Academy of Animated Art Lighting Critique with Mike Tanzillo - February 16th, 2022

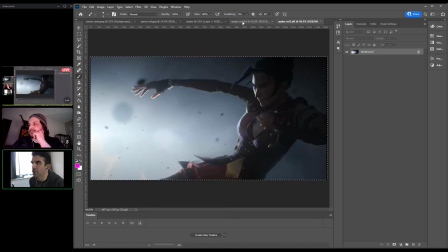Like I think something like this as a fill level is a good value. This might be a little dark here on this character.
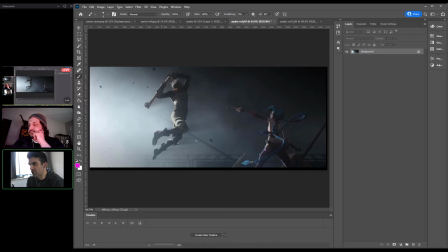Again, this would be a good value for the robot because again, this looks like the villain, and her fill is a little bit more lifted.
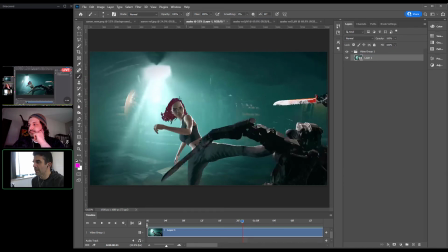You can see a little bit more of her detail. But what we're getting in here is it starts to feel
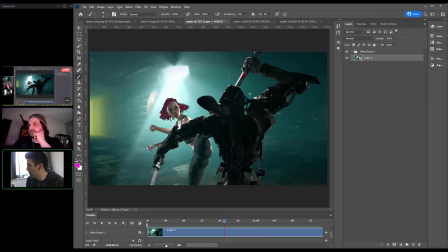overly lit, and then it kind of flattens it out. So again, key light, main majority of the light's coming from behind the character, small amount in the front, just kind of picking up some subtle
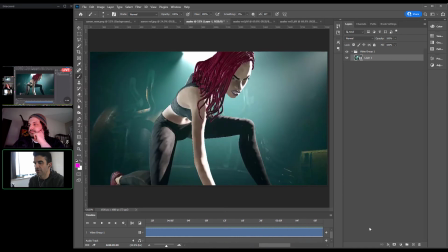shaping on her details, like her facial features and stuff.
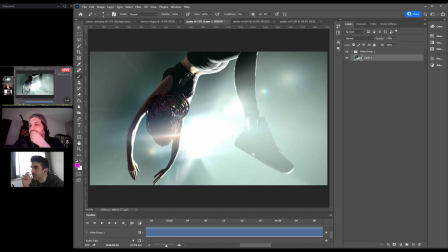And then once she gets up in here, you're doing a good job of getting it darker back up through here, which I think looks nice.
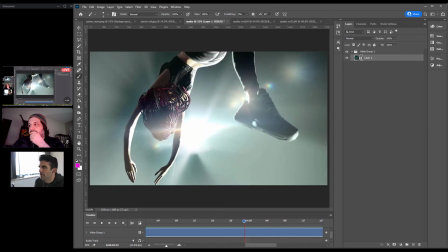But you like really want to feel, and you're starting to feel the volumetric, the shadows coming through there.
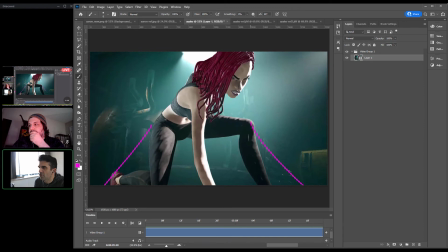But you also want to kind of feel it here. Like I want to kind of feel that light kind of radiating out there.
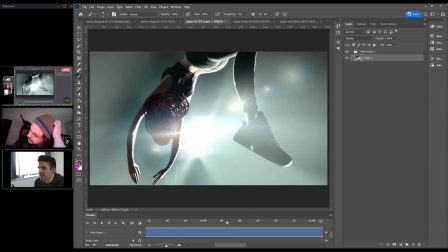It's interesting. One of the things I really like is this like the spotlights when the clip is playing at normal speed.
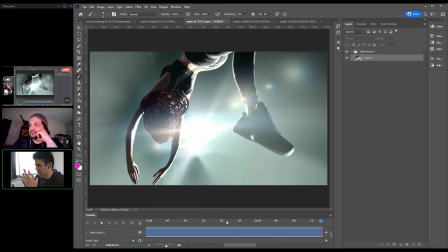It feels like a very standard like searchlight spotlight shining down on them, or flash, like a big flashlight or something.
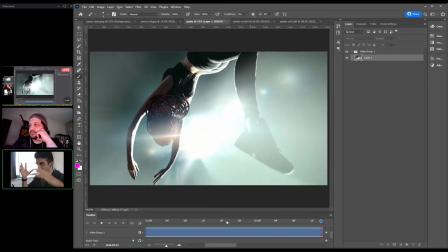But when we go up, it starts to feel like magical because that's when you feel like the lens flares and everything.
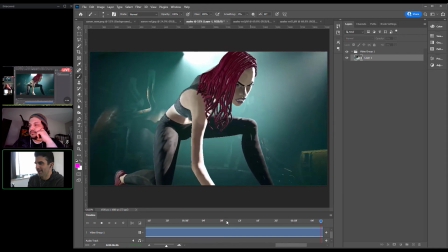It's kind of it kind of fits the mood pretty well.
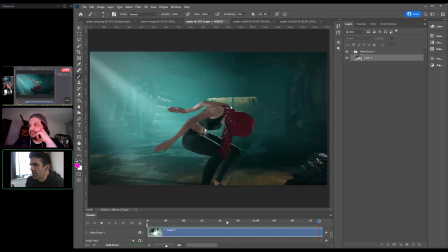And then from there, it'll be about like you, because like, we're talking about darkening,
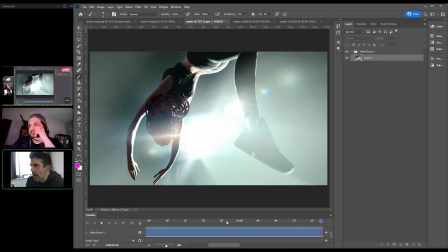But then once we get down there, I want to be aware of the fact that some of the dark values that we currently have,
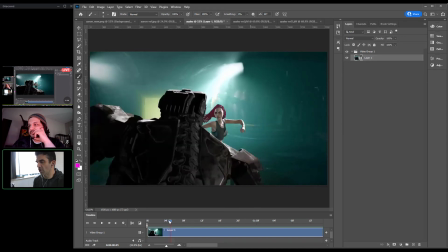especially in this robot as it comes across, are very dark, and that it's like we've lost value in it.
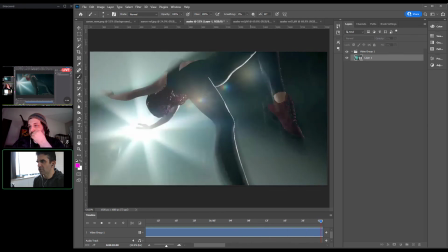So just make sure that you're rendering these out
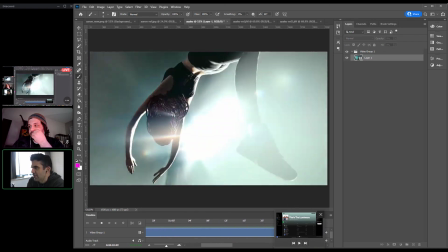extended pixel range with an EXR, so that we can make sure to have those values in there, because it looks a little bit what I like to call like crunchy.
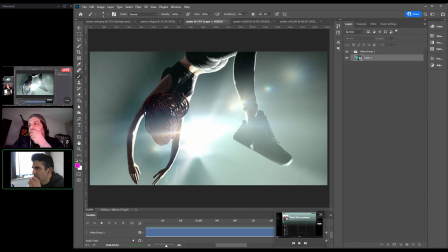It's like high contrast, and some of that could be the material values too. Again, just kind of being tight around the edge.
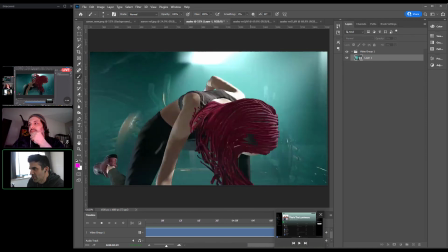Another thing to point out with this, and I don't know if I mentioned this with yours or not. I see some stuff going on in the garments here,
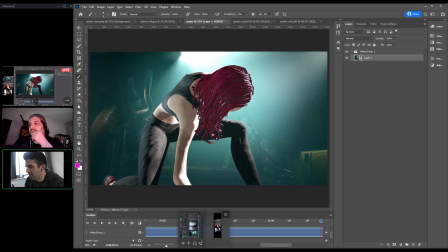but something that just works out really well is with her, and again we've kind of seen this time and time again, is the
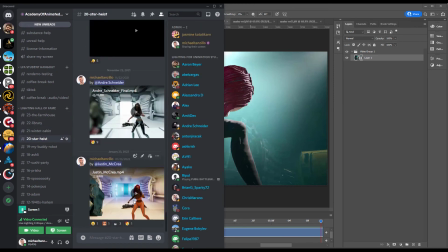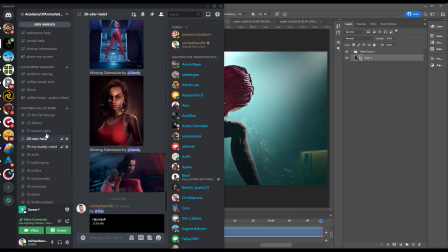seeing her. Oh, actually, we just had one.
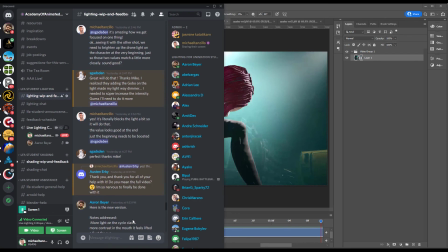Seeing her with some specularity in, a little breakup in the spec of her pant leg.
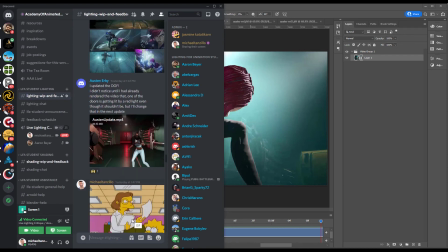Oh yeah, Austin does a really good job of this.
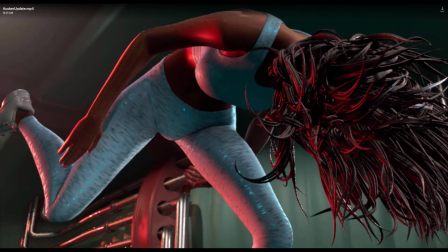Make this a little bigger. So you can see that there's a little bit of color difference in here,
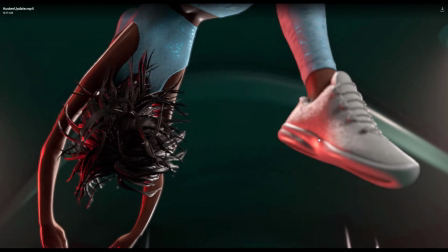but you can see that there's a breakup in the specularity and a breakup in the roughness, and it doesn't have to be quite this pronounced.
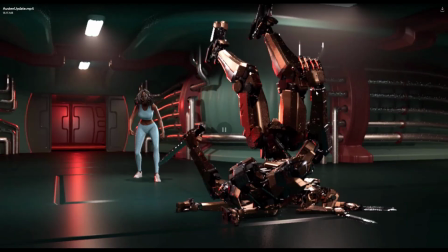But I think it's a really, putting a pattern in the pants and breaking up the specularity, the bump that way is a really smart move.
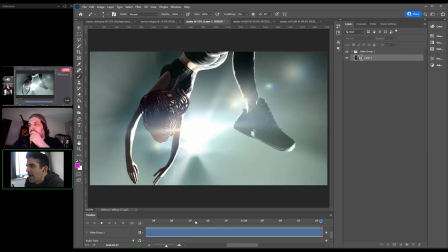I think that's it. I think I like that the way that we kind of have the entire scene's a little bit monochromatic in this kind of yellow,
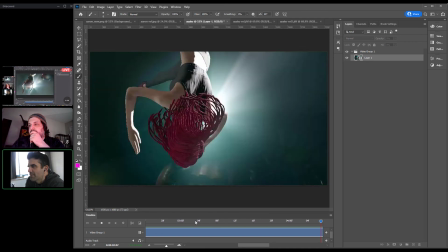green, blue color palette, except for her hair that kind of pops out. So her hair really does stand out well.
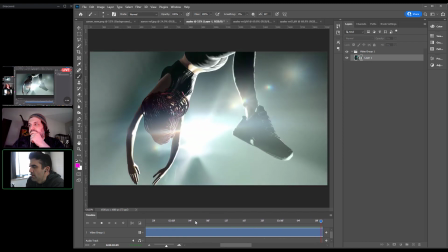And then let's see one thing.
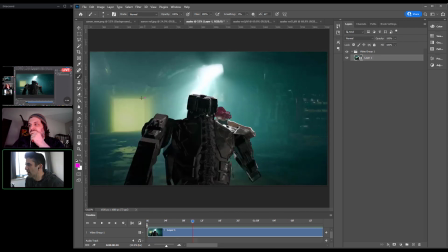This will come in more at the end, but yeah, actually I think it's okay. I was gonna say maybe we have something back here that creates a shadow, like a little cylinder or like a box or something back there, but I think it actually is okay, because once we see her in silhouette,
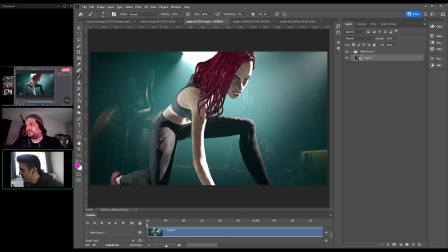as long as there's some variation back there, I think we're good. All right, cool. Aaron, you got anything else for today? Just on looking at a small screen here, her edges seem to be a little crunchy.
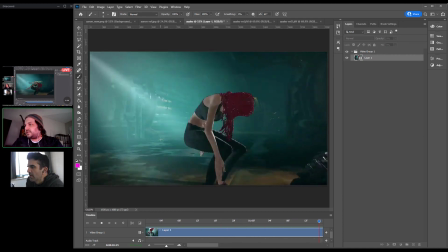Yeah. I don't know if this is a comp or if this is like an engine issue.
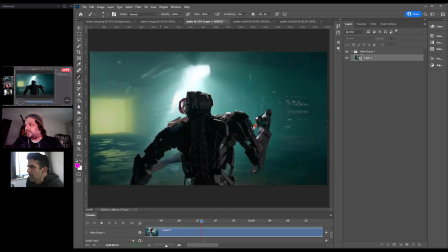Yeah, I don't.